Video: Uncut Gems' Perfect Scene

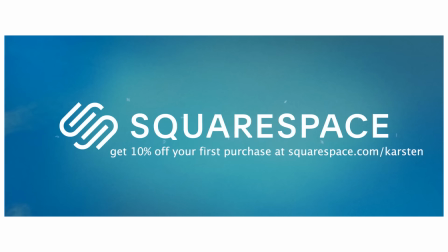[0:00]
This video is brought to you by Squarespace. When it comes to websites, online stores, etc., there's no place to build a beautiful online presence like Squarespace. There's something about Uncut Gems that I just can't get enough of. I've seen it four times now,
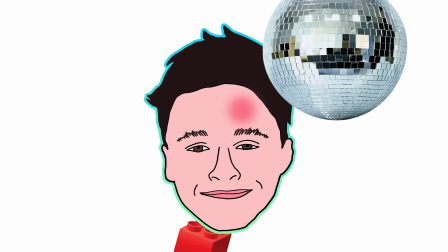[0:13]
and each watch makes me feel like I'm getting bitten by a mosquito every three seconds while also stepping on Legos and undergoing
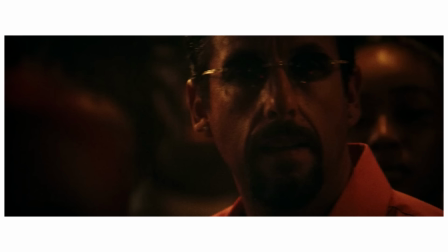[0:18]
a terrible migraine and also at a dance club and also apparently the pizza I was cooking earlier has been in there for ten minutes longer
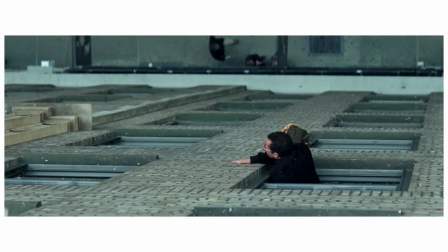[0:24]
than it need to be and... It gets better every time. Everyone's talked about the technical achievements of this film by now, the phenomenal sound design,
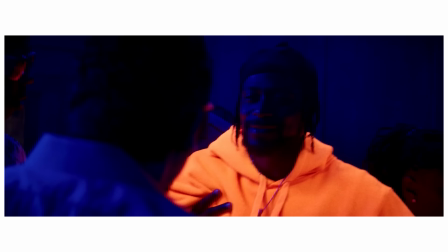[0:31]
the claustrophobic cinematography, and even I've touched on the deceptively nuanced performance by Adam Sandler from time to time.
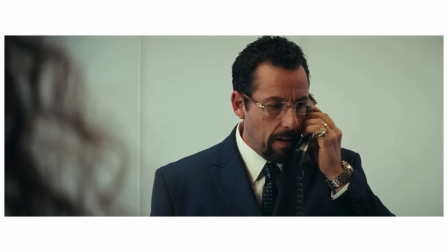[0:37]
But upon watching it a fourth time, I got to talk about the structure of this film, and one scene in particular that really stands out,
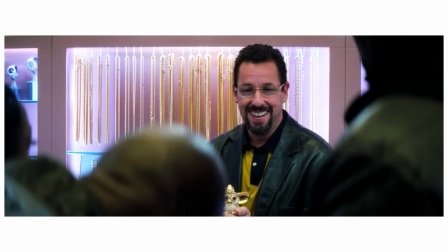[0:44]
and in a lot of ways summarizes what is so great about this movie.
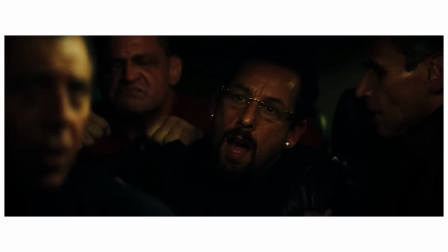[0:47]
If you know what you're getting into with Uncut Gems, you know that this movie is essentially about a guy having a really bad time, and in some ways it can feel repetitive, Like he goes home,
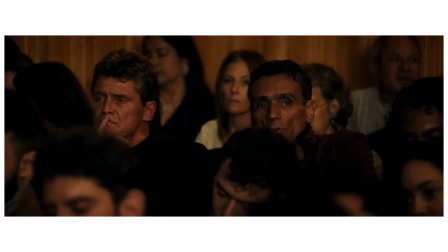[0:56]
something goes wrong, and he goes to the club, and something goes wrong, and he's at his daughter's play, and something goes wrong.
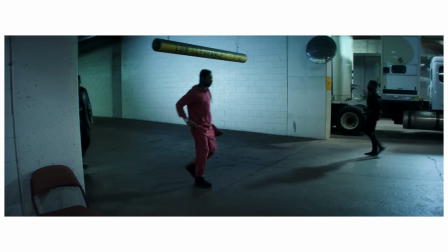[1:02]
It really captures this feeling of being trapped, watched, being on edge no matter where you go.
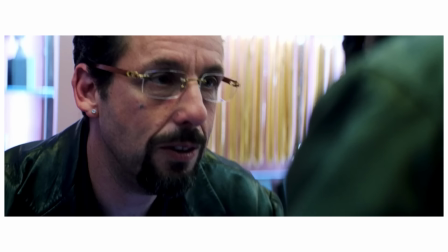[1:06]
Which is why, in many ways, it's a fantastic depiction of addiction, told through a gambler's perspective,
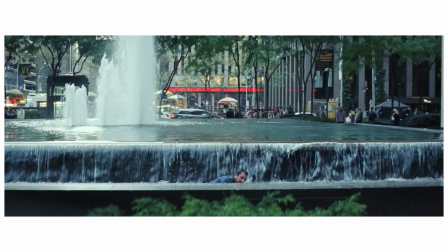[1:12]
in a way that draws the viewer in in an extremely authentic way that at times feels really uncomfortable.
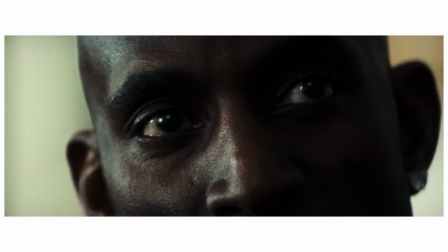[1:18]
But there's one scene in there that feels like it takes the time to understand Howard, and it's the one where he doesn't talk for an entire sequence. it's the auction scene.
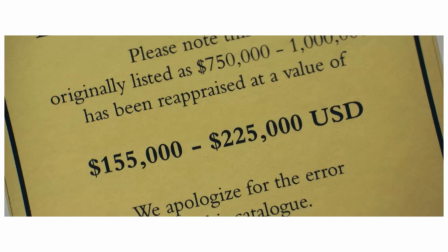[1:26]
For some context, for anyone who hasn't seen the film, at this point Howard is at an auction for this opal he bought from some people in Ethiopia.
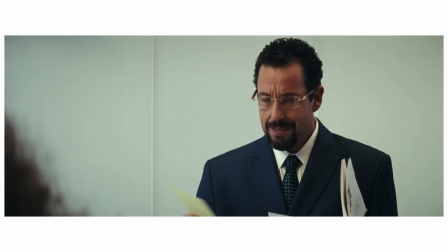[1:34]
The opal was appraised at around 155 grand when it was originally supposed to be around a million,
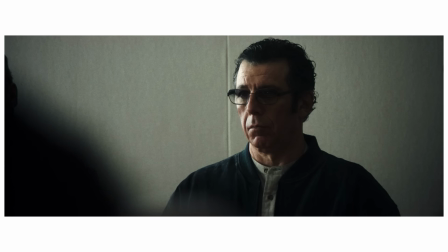[1:39]
but thankfully Howie invited Gooey and his son to meet Kevin Garnett at the auction. The plan? Have Gooey up the bid on the opal, assuming Kevin Garnett ups the bid as well, so that Howard can earn more than the original appraisal.
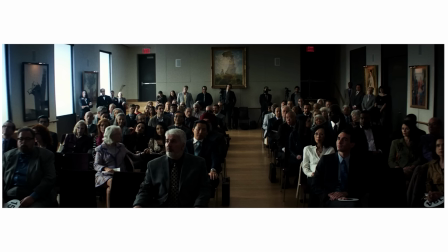[1:51]
But here's what happens. Howard's in there, Gooey's in there, and KG's in there. I think the placement of these characters to begin with has a lot to do with why this scene works so well. Howard is situated somewhere on the right side, near the back, most of his attention is directed towards KG, who doesn't look back at Howard once this entire scene, and on the left side is Gooey, parallel to Howie.
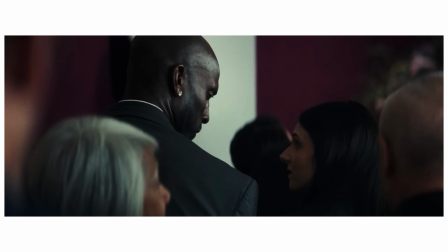[2:10]
Their dynamic, on the other hand, is a lot different than Howard and KG.
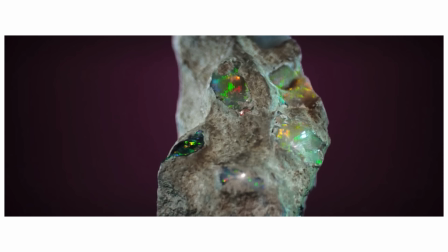[2:14]
Howard is reliant on KG, sure, but KG's drive in this is directed towards the Opal, situated at the front of the room.
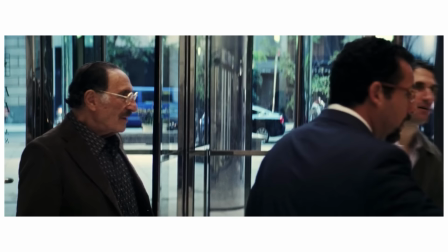[2:21]
Howard is also reliant on Gooey in this scenario though, but Gooey being here because of KG,
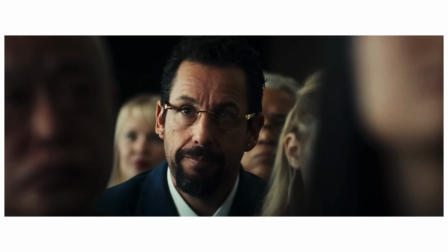[2:25]
which is because of Howard, puts him lower in this order of power, giving Howard the command over him.
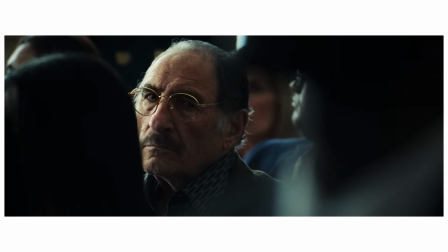[2:31]
So the auction starts off relatively slow, 40,000 to 50, 50 to 60, and all of a sudden Kevin Garnett says 100,000.
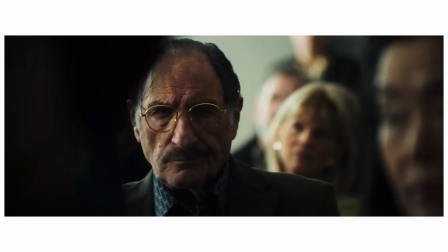[2:38]
This is good, we're talking some pretty good numbers at this point, such good numbers that one of the original bidders backs out,
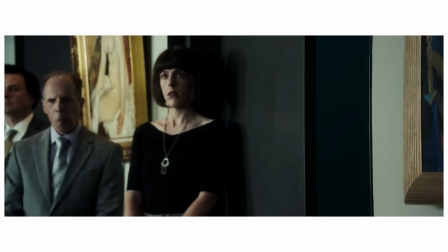[2:44]
and with that kind of confidence Howard should feel pretty good about KG taking home the final bid.
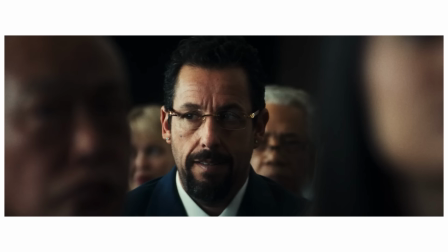[2:48]
But then Arlo and Phil walk in, the people that kind of put Howard in this uncomfortable position to begin with, a physical reminder of the stakes that are riding on this auction.
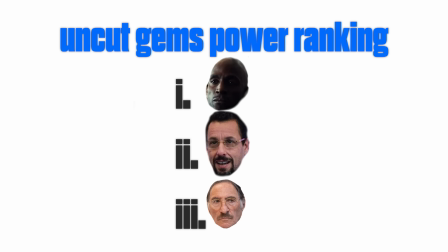[2:56]
Their placement in the scene is in the back of the room, rightfully so, as they are the primary reason for why most of this is something to worry about in the first place.
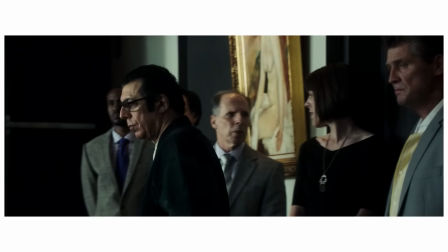[3:04]
They're kind of at the top of the power rankings, from what we know of.
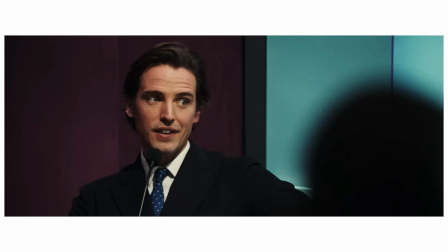[3:07]
Coincidentally, as soon as that threat enters the room, that's when things get scarier for Gooey as well, as he has to start bidding himself.
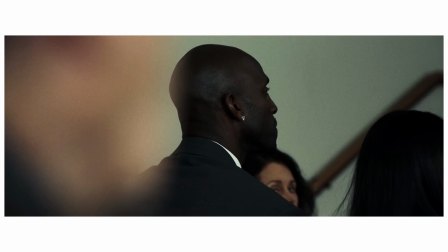[3:14]
All of a sudden it feels a lot more serious. With each handraise, Gooey has another $20,000 in this deal.
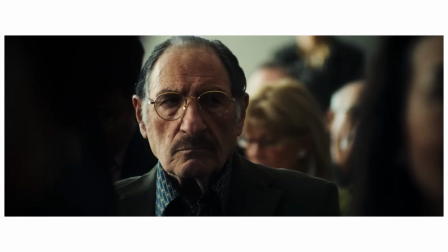[3:20]
Things are on track until they hit $170,000.
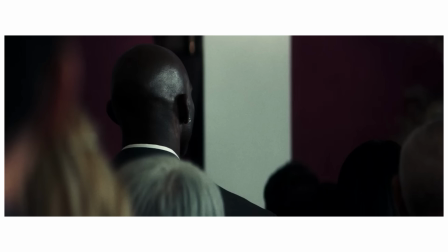[3:23]
That's when KG's advisor whispers we agreed nothing past $175,000, and that leads me into a quick side note.
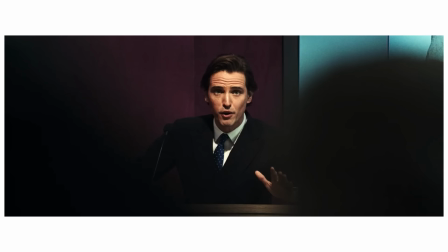[3:29]
This is one of the very few times during this scene that someone besides the auctioneer says something, and it really speaks to how tense the Safdies are able to go with such little sound.
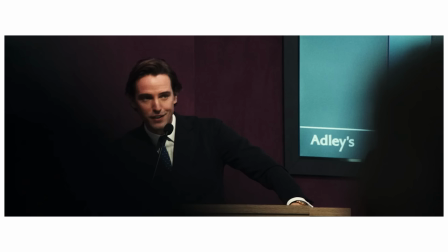[3:38]
You can owe this to two things, One being the editing in this scene,
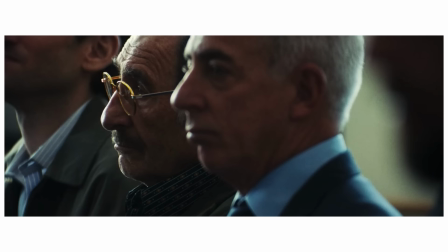[3:42]
which not only spends no more than three seconds on each shot, but also consistently cuts back to Howard with every chance it gets.
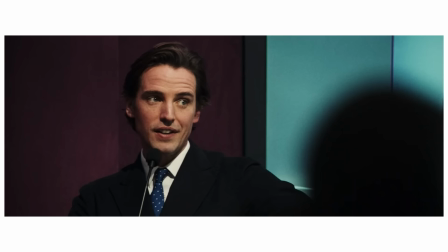[3:48]
Most of the scene, as proven by the framing of the shots, is either told through Howard's perspective or the auctioneer's.
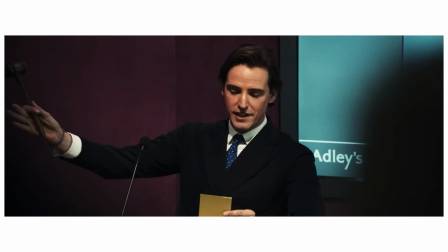[3:54]
While it may not be cars honking or doors buzzing,
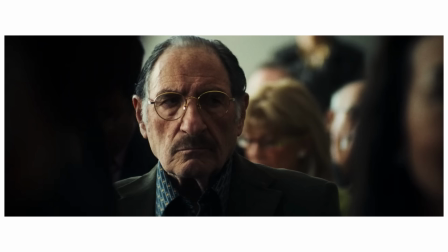[3:56]
that tone of voice from the auctioneer matches the anxiety of those other sounds, and by cutting between shots from his perspective as well as Howard's,
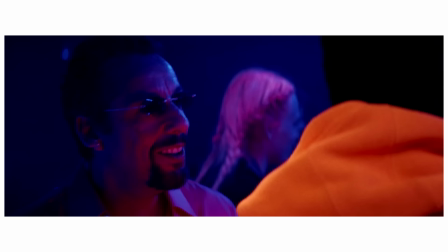[4:04]
we feel in the middle of what is basically a tornado.